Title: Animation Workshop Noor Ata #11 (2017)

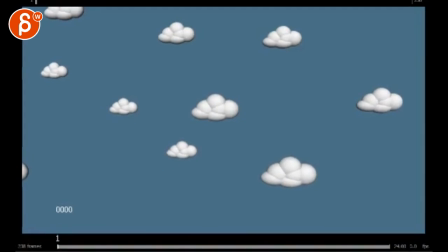All righty, so we are back to the shot. Let's take a look at the Q club.
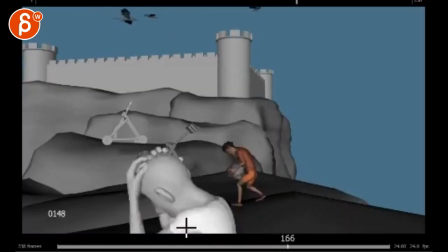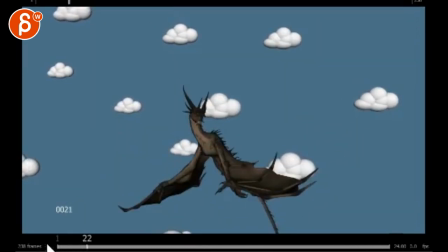Yeah, it's at the back.
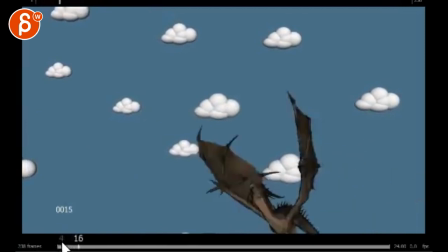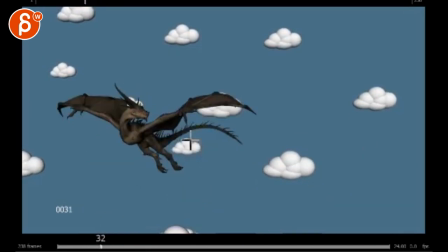It feels like the drop is a bit too fast. Just a bit.
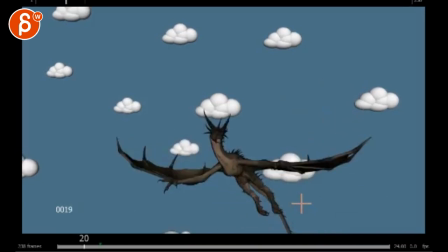But what you want to do basically is he comes up and you want to have,
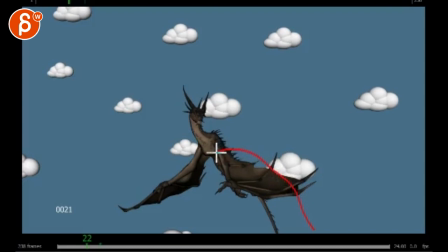you know, a little bit of an arc and slow down and then then he flaps.
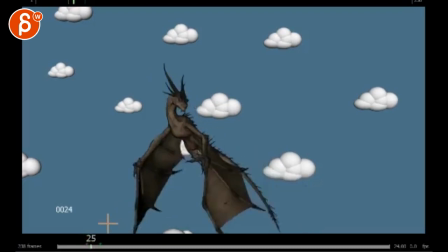Like you want to feel that flap, that impact that the flap has.
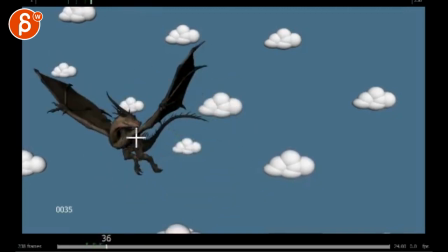He still feels like he's completely, you know, on a straight line going over.
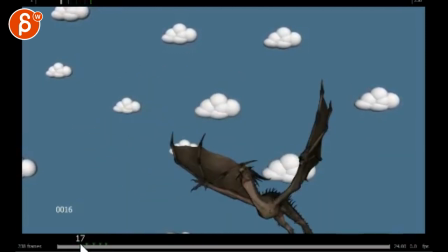This is why this looks a bit weird. Like you want at this point. So basically here, your ass is up here. So you have your chest, your hips need to be down here. He's going, the whole body is, imagine the red,
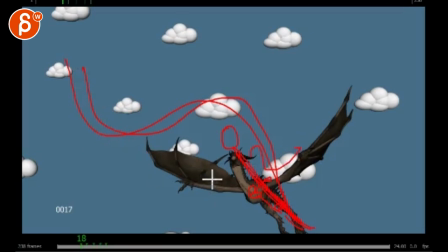that's the path. the body follows the path right now you got this weird kink in there so way way down with the hips
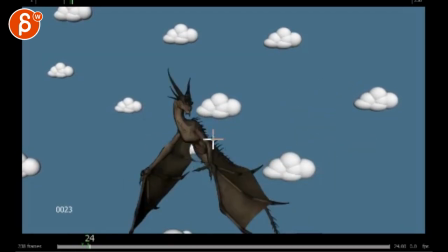and then when he's ever so slightly slowing down the hips will come up a bit and then when he flaps he will be nothing with that with the neck the neck will be straighter because he's kind of reaching with the head
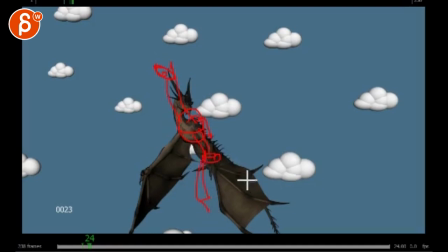chest and then hips will be much lower because he's flapping everything has to have some sort of drag to it.
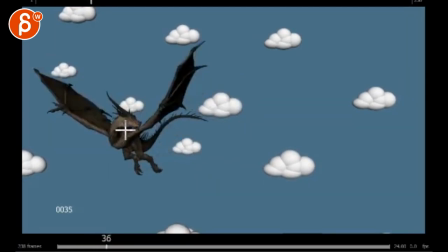And then when he's in this, this is really slowing down for no reason.
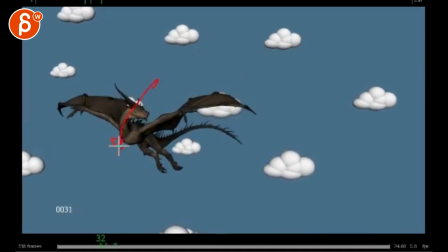Like this is impossible. You're slowed down right now. That going down, there's nothing that prevents him from slowing down.
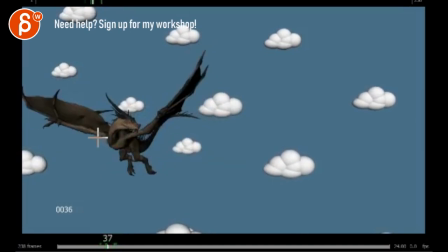And that is like a quarter flap or a third flap. That doesn't do anything in terms of physics for him to stop.
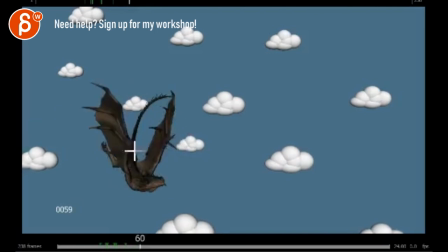So that is just, it becomes magical. It becomes a magical creature. Same thing here. You're turning, even though it's a nice arc, he's already going up and we're only halfway through,
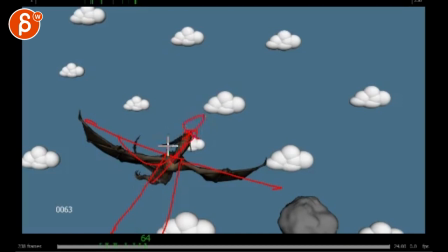the wings would be down at this point in order to get him propelled up. So the physics of all this is a bit funky.
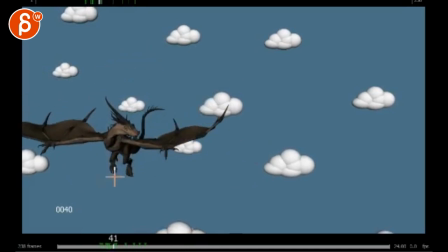And he would have to and he would immediately drop, and you can do two flaps, right? Comes up, flap, flap, flap, type of thing, or, you know, the flap,
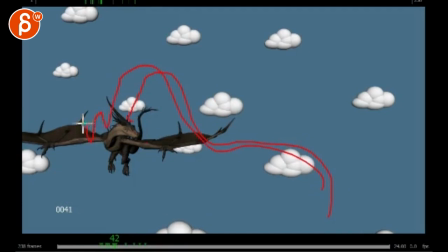and then he comes up and then he needs to have flap to stay, flap, drops, flap to go up, like, that would the path.
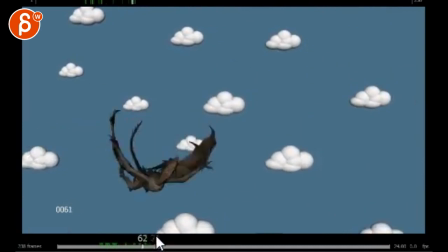Flap. Same thing here. He goes . That again is magical.
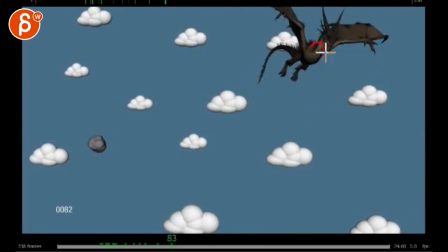So he goes up and then it just has to be physics. And now going down, he's hovering, hovering, hovering, hovering.
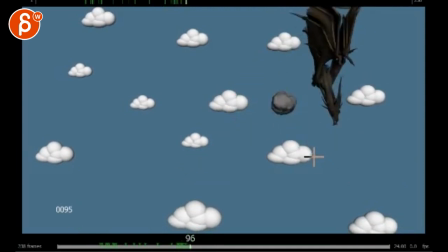That's impossible. It's a bouncing ball at this point. And he starts dropping. And he can drop and then he can use the wing to go even faster.
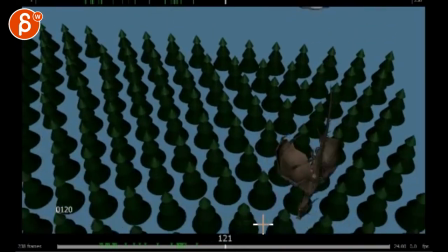That's cool. The thing about this one is that we're opening a bit too too cleanly meaning that's very straight you can have one
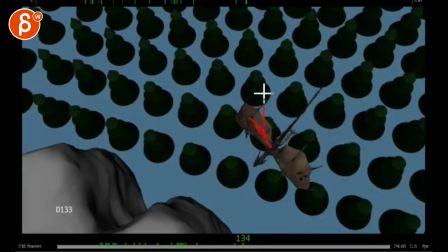wing here and you can have a little bit of an adjustment flap and the wing goes back and go forward a bit just a bit more messy it was like hitting a
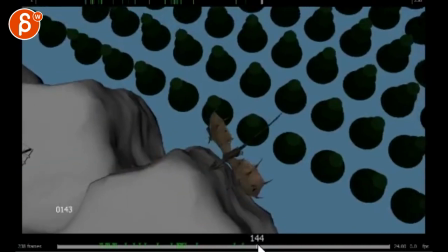pose and then nothing's really animated cool
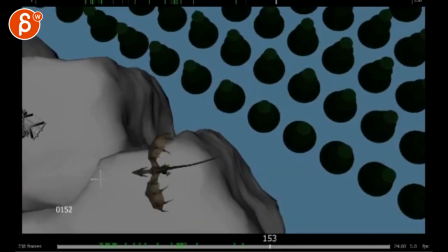i wonder if you can just cheat yeah
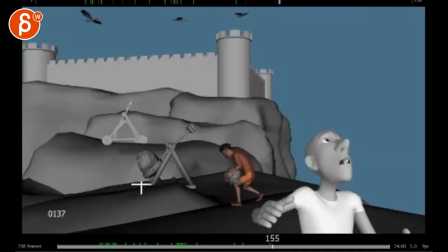you know your characters will be here i'm assuming this
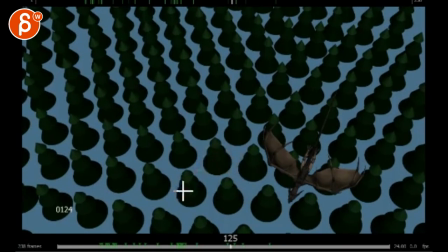is cool to see for a guide where all i would do is even for review uh you want a
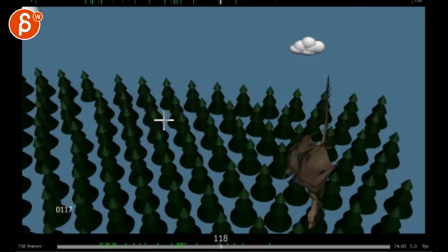ground plane like it's very magical how they float so you want to start thinking about
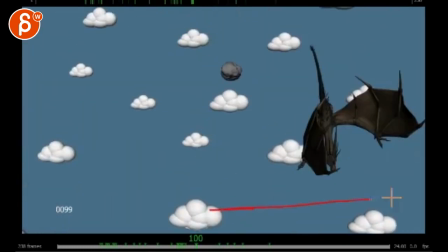well if that's the you know ground plane how far does this horizon go like are we are we going to see this here which would also be cool and helpful who knows
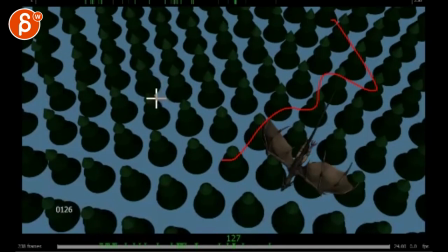uh different color for the ground not blue and you I would you know even in your this seems was like too
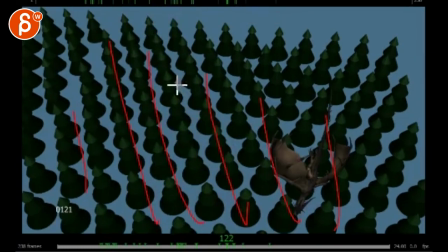much work you know you would take more than 50% out and some are higher some are smaller I know I'm getting into set dressing but even then you want to like it's just the colors are so dark he's starting to starting to blend in so you want to put pockets of nothing
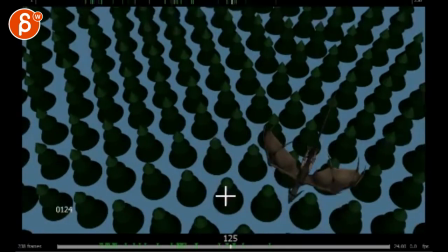or just really make this lighter and almost a haze it's getting kind of hard to
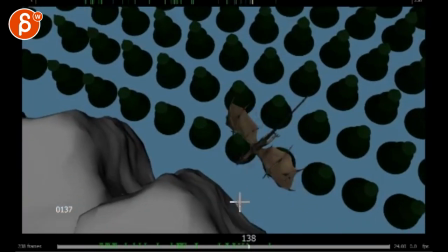see certain things like here here it's on
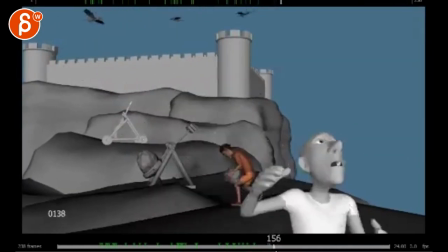That's cool, I like the foreground guy, it's getting better.
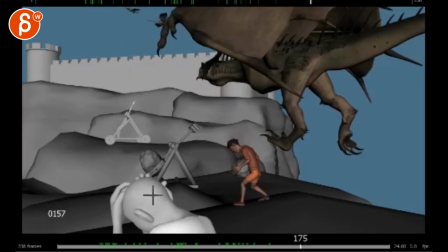When he's passing right here, you can probably do a bit of a shoulder up reaction,
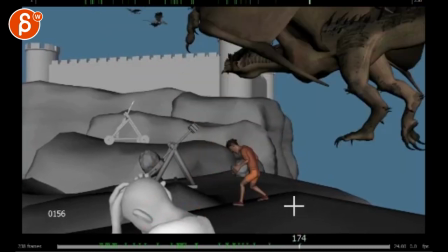like whoa, and then he feels, he comes by and he can have a little bit of a move to the left,
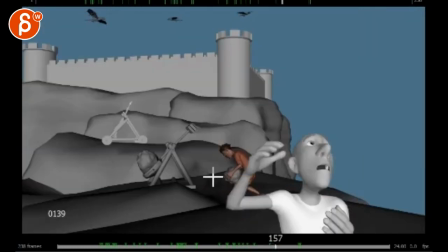cringing. The guy could probably just be adjusting stuff more, instead of just standing there, what are you saying here,
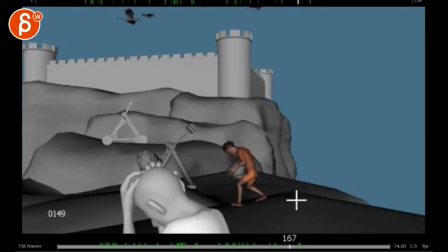just about the front man, locking, background, something, animation, Yeah, for sure.
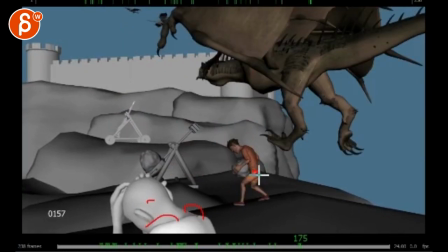Given how, like, the root would be here, he hits him, the root would still be here for more impact.
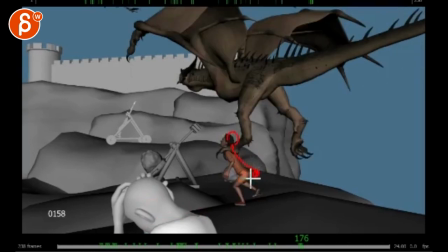This is such a quick grab. The head would snap back a lot more. This would still be like that.
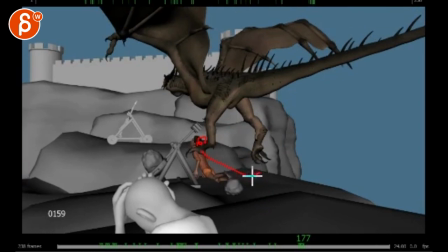Then you would have the head here and then feet would be, you know, he would really be going backwards.
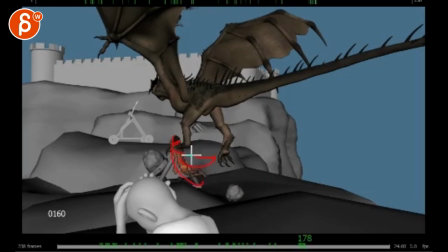Because right now this feels very stiff. The body would almost break his neck here, which is totally fine.
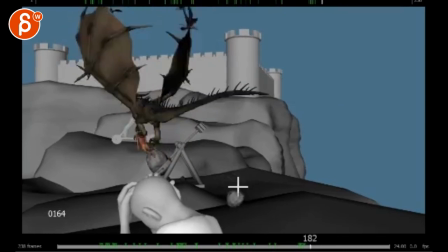You want to make this correct.
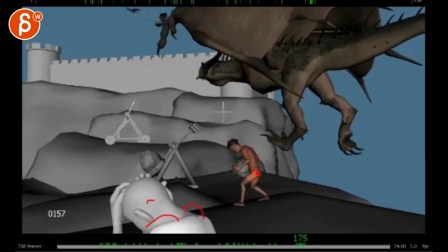This feels a bit weird because you're coming down and it's in a straight line, meaning that I think you can cheat by having the head look this way,
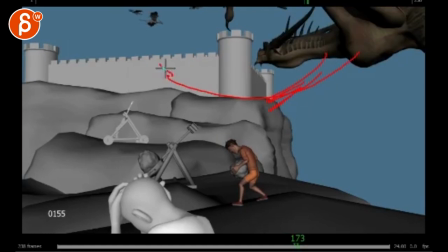this way, and then have a neck curve up here a bit more.
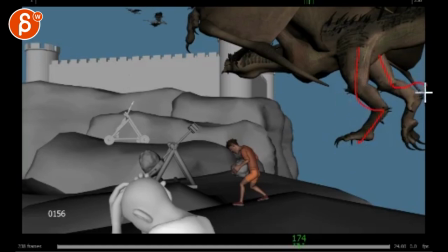This feels like he's just standing so i will probably a get this one further back he's just doing it with one so one is further back
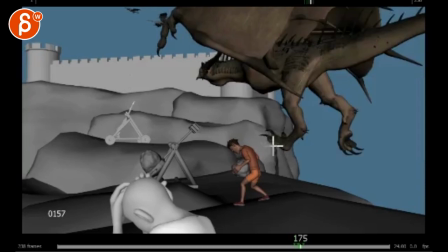this one might be like this but the foot will be up and then the toes will be splayed boom into this and then this would still be
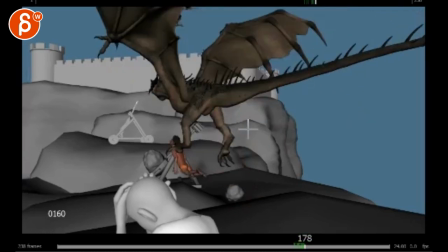maybe here and then by now maybe here
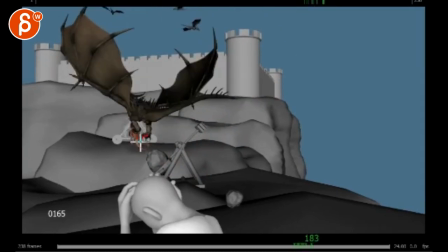what is he doing here yeah so then maybe by now his other foot is holding onto his butt So that you would hold on with both of them,
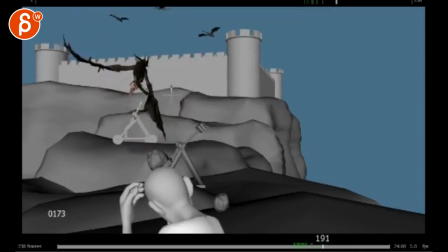I think that would be neat, just a bit sooner.
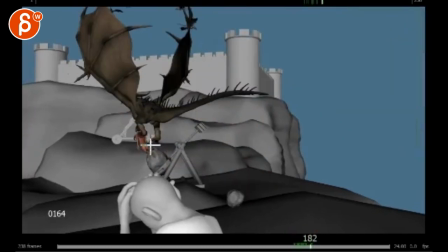Maybe not, I don't have enough frames, but it feels like you would read it the most since we're still kind of close-ish to it.
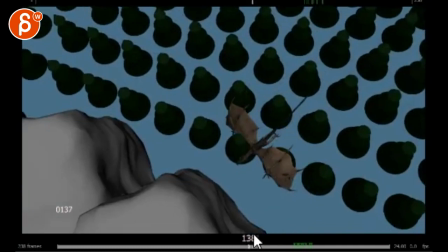That again, we're going back to magic here, so it goes,
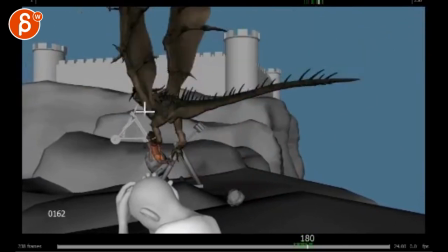that's a bit weird, you're having a pop here, it just suddenly goes up for no reason.
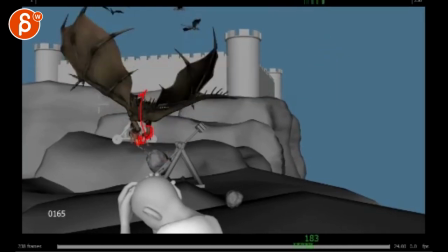so the dragon will continue this gliding path until this pose of the wings
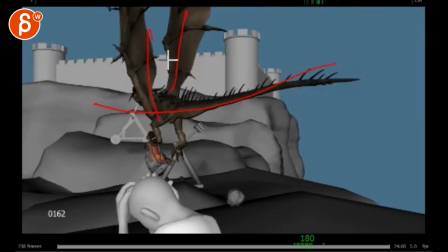because like once you have this the thing's not gliding anywhere it's just gonna drop so you would have to have this and a wing straight out and then just
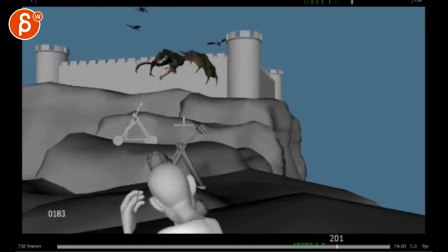through here a very quick up and down and maybe you have to have a couple to me it feels more like you want to
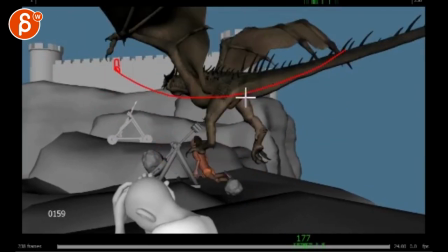you want to concentrate on him grabbing this. So I will bring that tail a bit lower.
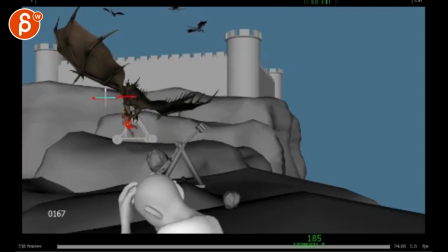Wings straight out until he grabs this. He can still... But he still glides, right?
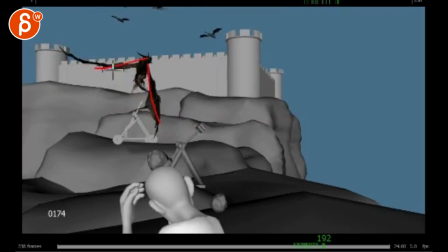He can still glide and go this way. And once he's here, I will probably just give him the momentum and just the curvature feels also a bit flat.
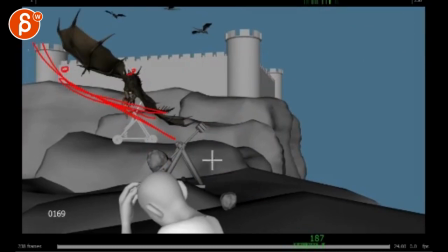The dragon would actually be here. And then you can just pan over with the camera, which will give it some life.
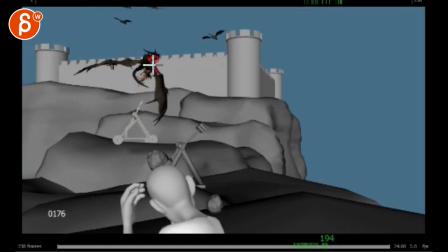And then once he starts... Gets around here, right, with this, wings are still in glide position.